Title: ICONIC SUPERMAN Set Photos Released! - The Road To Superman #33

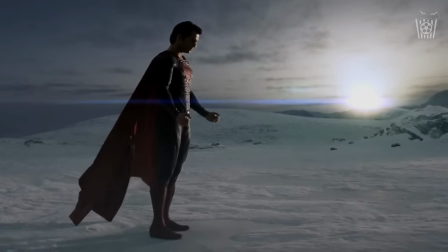0s
Hey everyone, welcome back to The Road to Superman. This is episode 33, and today we have even more set photos from Cleveland.
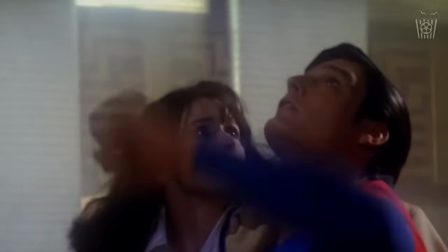8s
Now, these are definitely the most iconic photos we have seen so far,
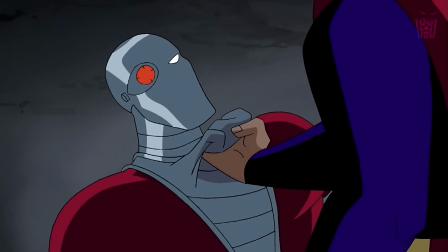12s
but we are also going to talk about my spoiler theory from last episode, which looks to be even more true with another set photo released. But first, we need to talk about something James Gunn has said regarding fear of spoiling the movie from these specific set photos.
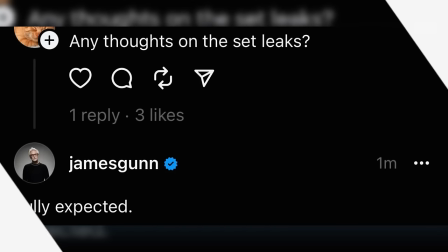28s
So first, one person asked Gunn, any thoughts on the set leaks?
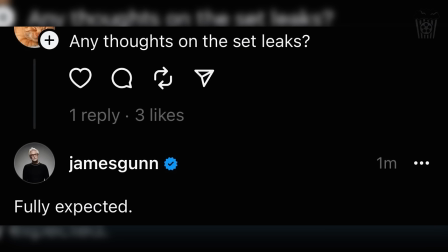33s
And Gunn admitted that it was fully expected, which led another user to ask,
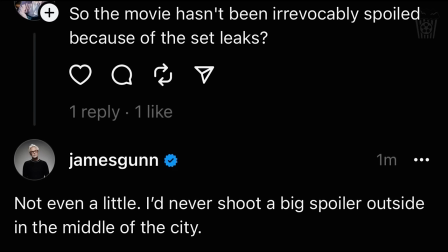38s
so the movie hasn't been irrevocably spoiled because of the set leaks? And Gunn responded with, not even a little. I'd never shoot a big spoiler outside in the middle of the city. Which is nice to know, as all these set photos have been shared everywhere,
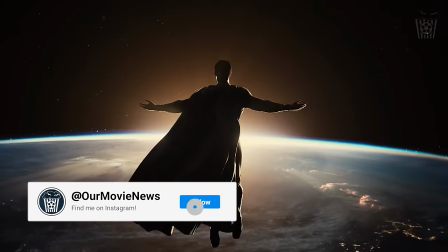53s
and it would be such a shame if everyone knew exactly what was going to happen because of these photos.
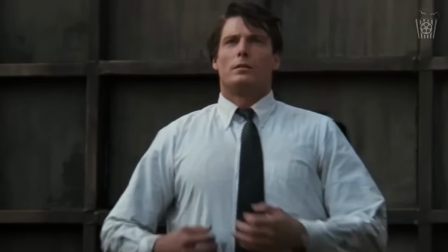59s
So this is reassuring to hear, as it means we can continue to look at these photos without worrying about spoiling the movie.
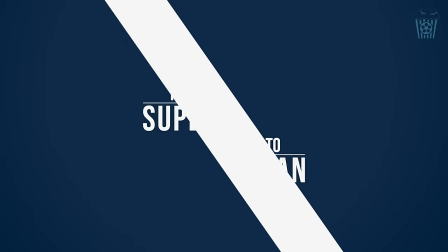65s
So let's get into the new set images. We start with this incredible shot of Superman holding up some form of platform in the middle of Cleveland.
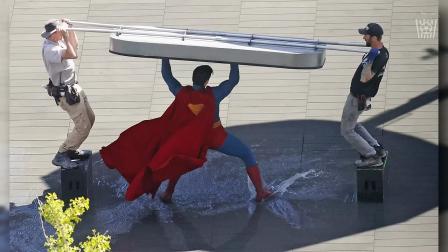74s
Obviously, we have the two men either side holding the structure, and they will be shaking it to help sell the struggle of Superman holding this up.
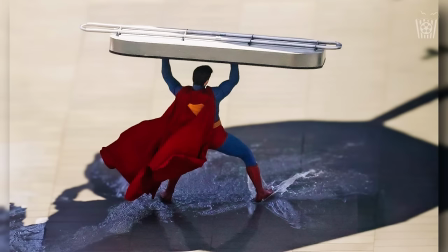82s
But if we ignore those guys either side, this is a really iconic shot of Superman. I think this looks great. The cape flowing behind him with the shield on it, which I think is a great addition. I'm really glad they brought it back because it actually helps break up the cape as well.
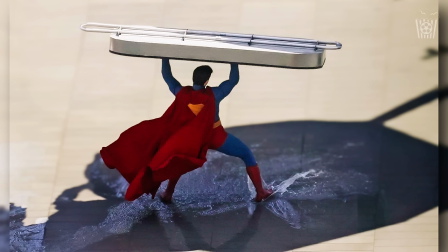97s
But this is such a classic shot of Superman, and the suit looks great from this angle. And this is just from someone's phone. Imagine what it will look like through an IMAX camera. Now, from this other photo, it appears that Superman will be saving a dog in this scene.
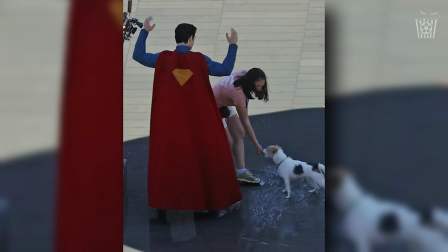112s
And I've seen some fans get really happy and hyped for seeing this, and personally, I don't really understand why. Sure, it's cool that he's saving a dog, and I'm sure in the movie it will be a really nice scene, but I don't get the huge love for this right now. But now let's move on to the other iconic shots of Superman, which is of him flying.
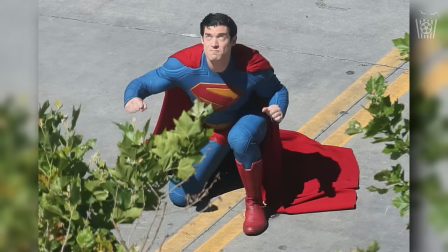131s
Well, at least getting ready to fly. We have three photos of Superman preparing to fly, and it gives us an insight into how he will take off.
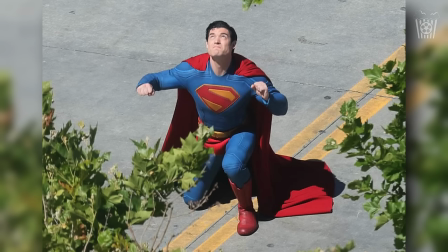139s
Now, I think this looks really good, and once again, iconic.
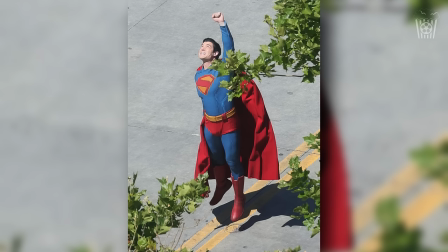142s
You need Superman to look good when getting ready to fly, and whilst yes, the facial expression isn't the best, after some CGI work, I'm sure this will look great.
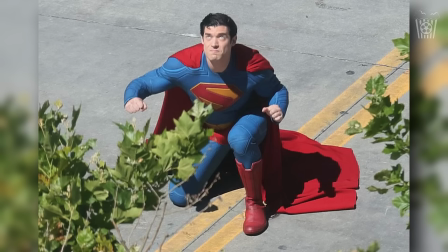151s
But I'm glad that already from the set photos, this looks good.
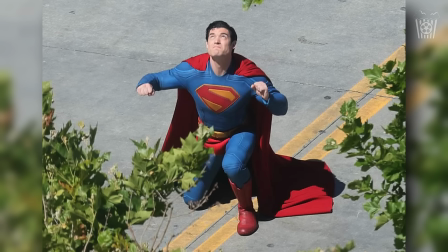154s
And I'm interested to see how the VFX will work with this Superman when he flies and when he fights.
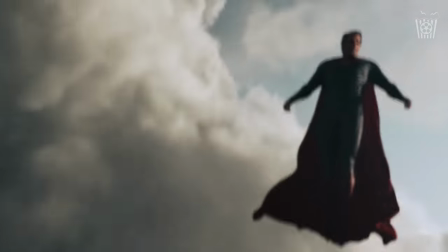160s
What I loved about Man of Steel was how fast Superman was, and when he was fighting or flying,
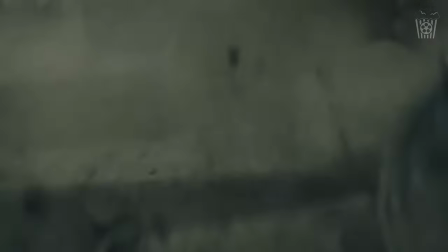165s
we saw these shockwaves appear, which really helped sell the power and speed of the character.
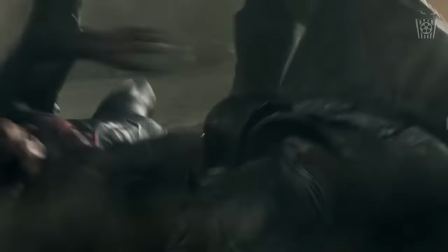170s
And I would absolutely love to see that as well with this Superman.
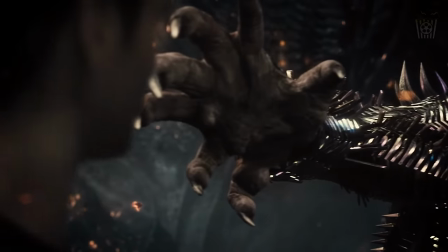174s
The VFX teams are so creative that I'm sure they will be able to make it look different to how Cavill Superman looks when flying and fighting.
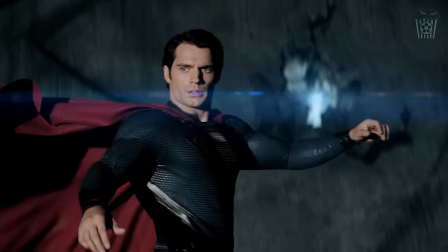182s
But I do think that intensity and the way they sold the power and speed is a must, specifically with a modern Superman.
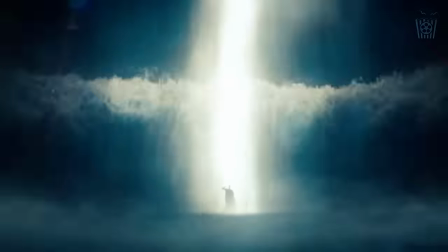190s
Without any visual exaggeration of power or strength, it could make the Superman feel weak and a little underwhelming.
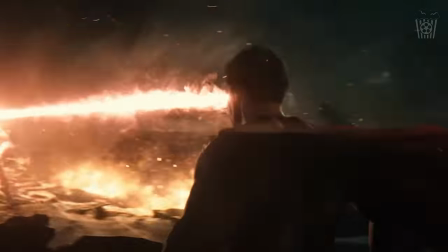196s
So when he is in this pose,
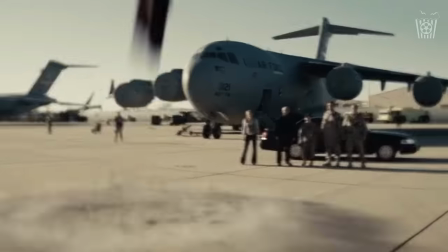198s
I think it is very important for Superman to have that sudden burst of speed when taking off in an emergency with some form of visual exaggeration,
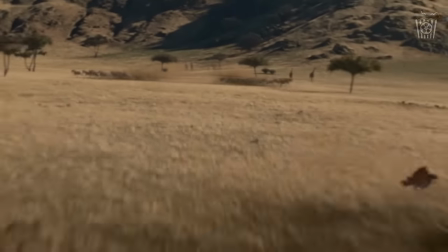206s
whether that be a shockwave or the camera shakes or even wind blowing everyone's hair back.
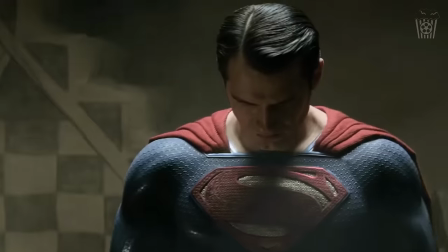212s
Just something like that is a must for me. But now let's move on to the spoiler section of the video.
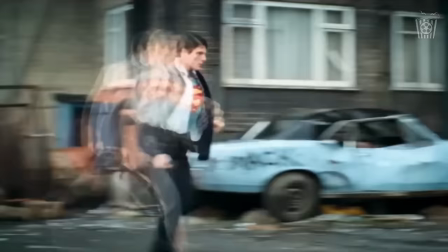217s
So if you don't want to know about the spoilers we talked about in the last episode, here is where you should depart the video.
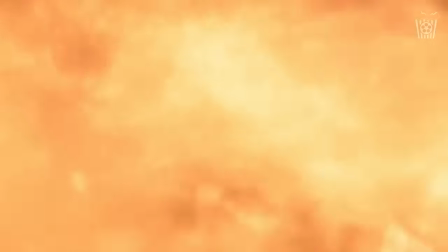223s
Thanks for watching, and I hope to see you here again soon. But for those of you who are sticking around for the spoiler discussion, here we go.
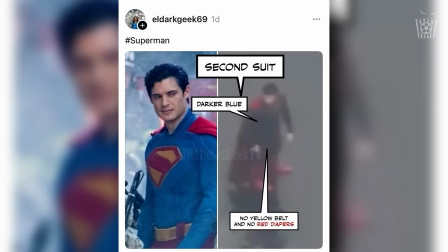231s
So a very blurry, poor photo of Superman has been revealed, and people are commenting on the fact that the suit looks darker with no belt or trunks, leading people to wonder if this is Superman's second suit.